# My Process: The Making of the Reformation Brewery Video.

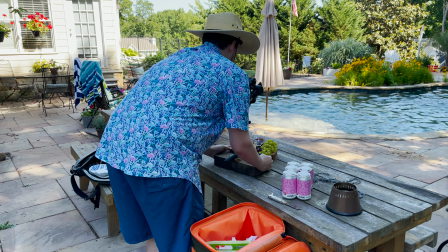I love doing product photography images like this because if you do it right,
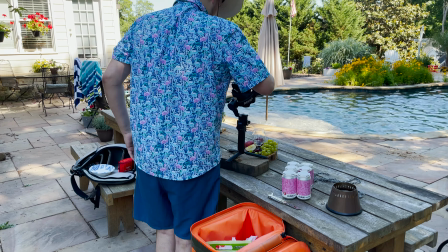no one notices anything. It just seems like it should be there.
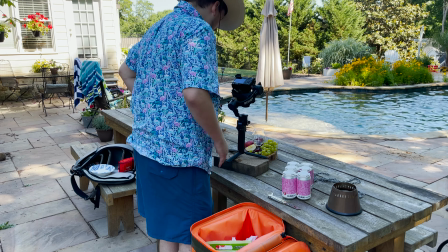But so much thought and effort goes into balancing the composition, drawing your eye towards the important parts of what you're doing,
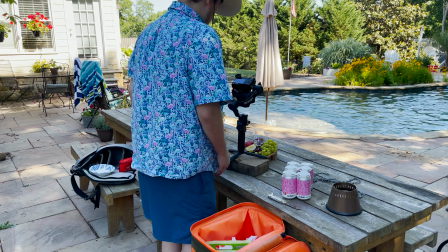and making sure that the star of the show is the product and not the set dressing that you have around it. It makes you think very creatively, and I love being able to do that.
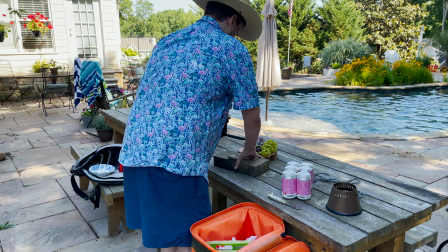And you can just modify every little thing you're doing and just add a little extra care into what you're doing to make something really awesome for your client.
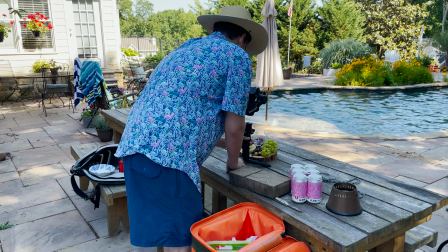And that part is something that I really enjoy. I always have an idea in mind before I ever start shooting, but when I get there,
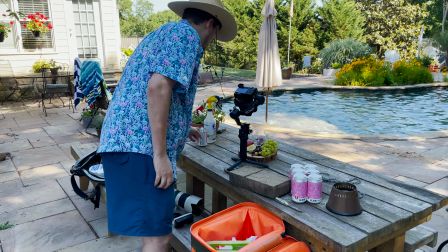I always want to make sure that I play around with a couple of slightly different variations on the process that I had in my mind.
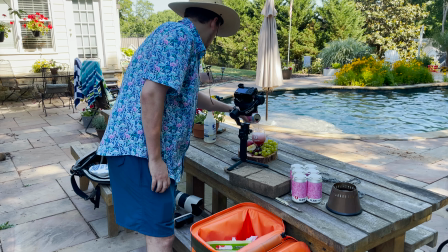Because, you shouldn't be scared to try something new just because you have a good plan.
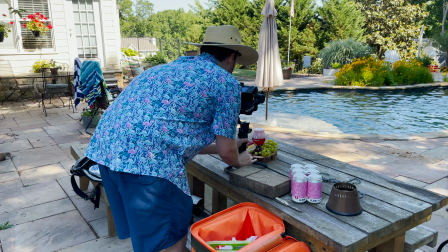You should always be a little loose and free-flowing with your ideas.
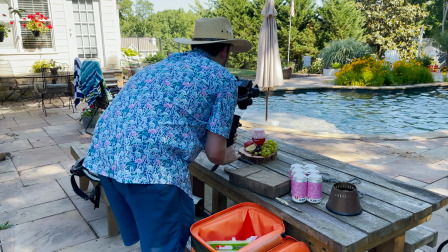And so I like to just tweak everything a little bit as I shoot and get a couple of little extra things in there for safety.
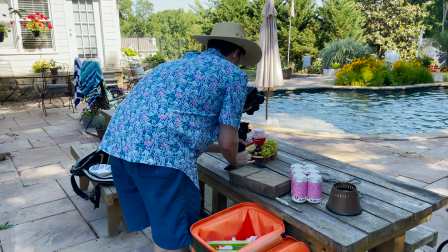And I feel like that really helps me end up with a very good base to start my editing.
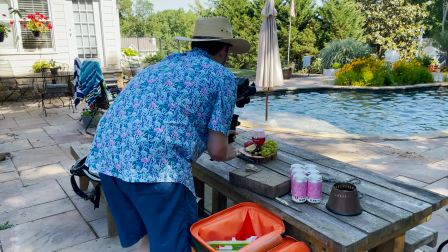Here I'm just trying to line up my shot with the previous shot of the can because I'm doing a match cut here.
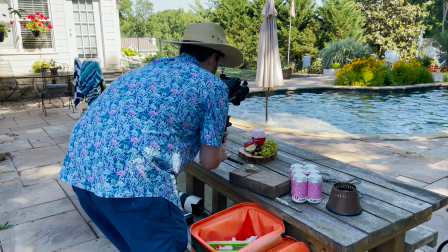I'm making sure that in the frame of the camera,
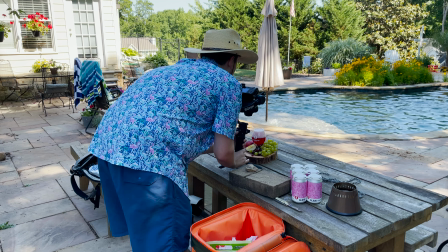the round edge of the top of the glass is going to match the round edge on the top of the can that I did in the previous shot,
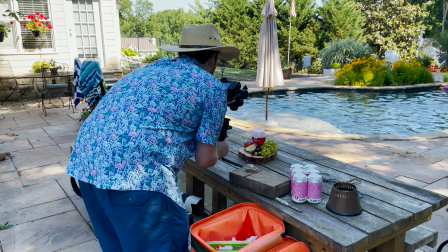because that's a nice, easy transition for the eye, and so you don't have to do any extra work as the viewer
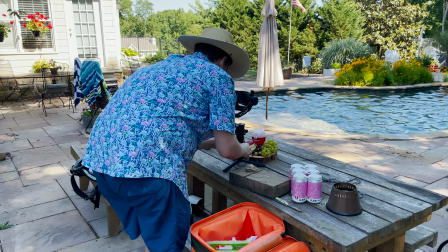to continue the flow and enjoyment of what you're looking at. It takes a little bit of work, but it's something that you see all the time, so you're very used to it, and it just feels right when you do a good match cut.
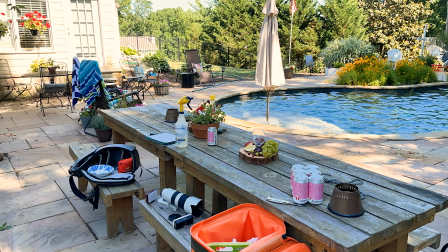After that, I had to get some help with pouring the beer so the beer could be poured and I could make the camera moves. And then when I did that, I wanted to take some quick photos, so I refizzed the beer. You can do this with salt.
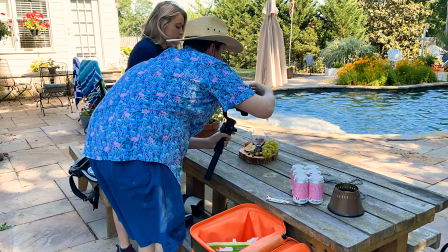Just sprinkling a little bit over the top of it will add some more foam to the head of the beer.
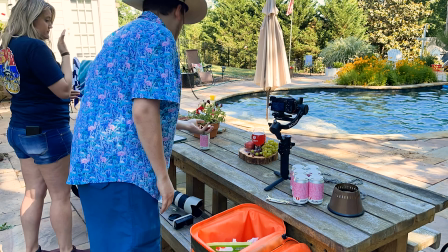And it's a really neat trick to have if you work with that a lot, so just keep that in mind.
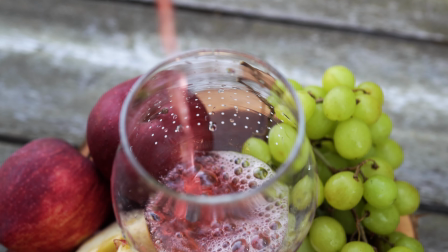Now we're doing the actual shot of pouring the drink into the glass, and then once it's poured,
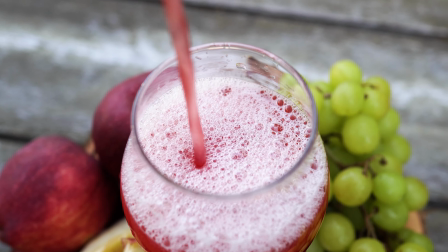I'm going to take the camera and pull it back and rotate it up as I pull back to focus on that logo.
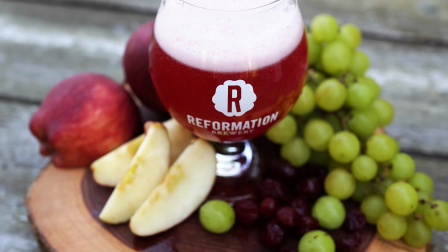And then you can also see just the set dressing of all the fruits
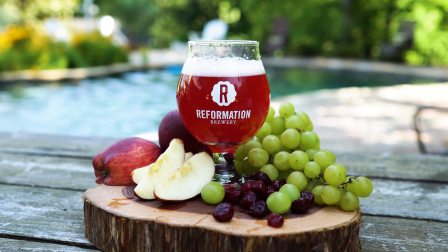that are included in the beer that I wanted you to have there so you get context.
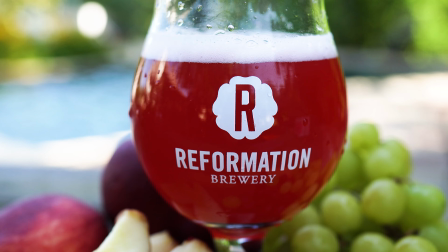We zoom in on the logo and then shoot up to go away. It's great.
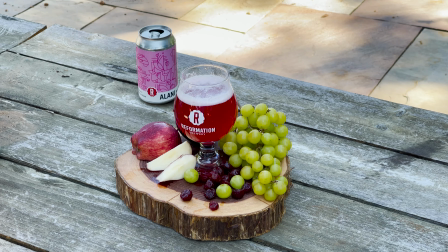And then here's me talking about the actual
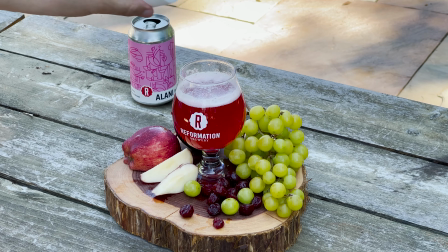salt in the beer trick to refoam it as I was doing my second part of my photo shoot, not just the video shoot.
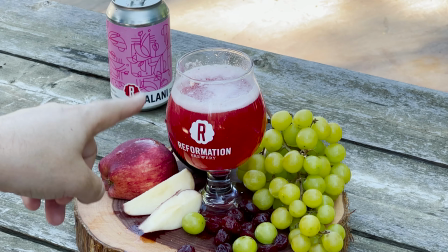Because again, the foam had gone down a little bit more, so I was sprinkling a little more salt in there to let it foam back up.
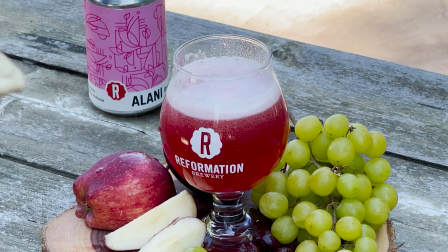And I was going to take some more still images after this to really just add a little extra to the shoot that I was doing.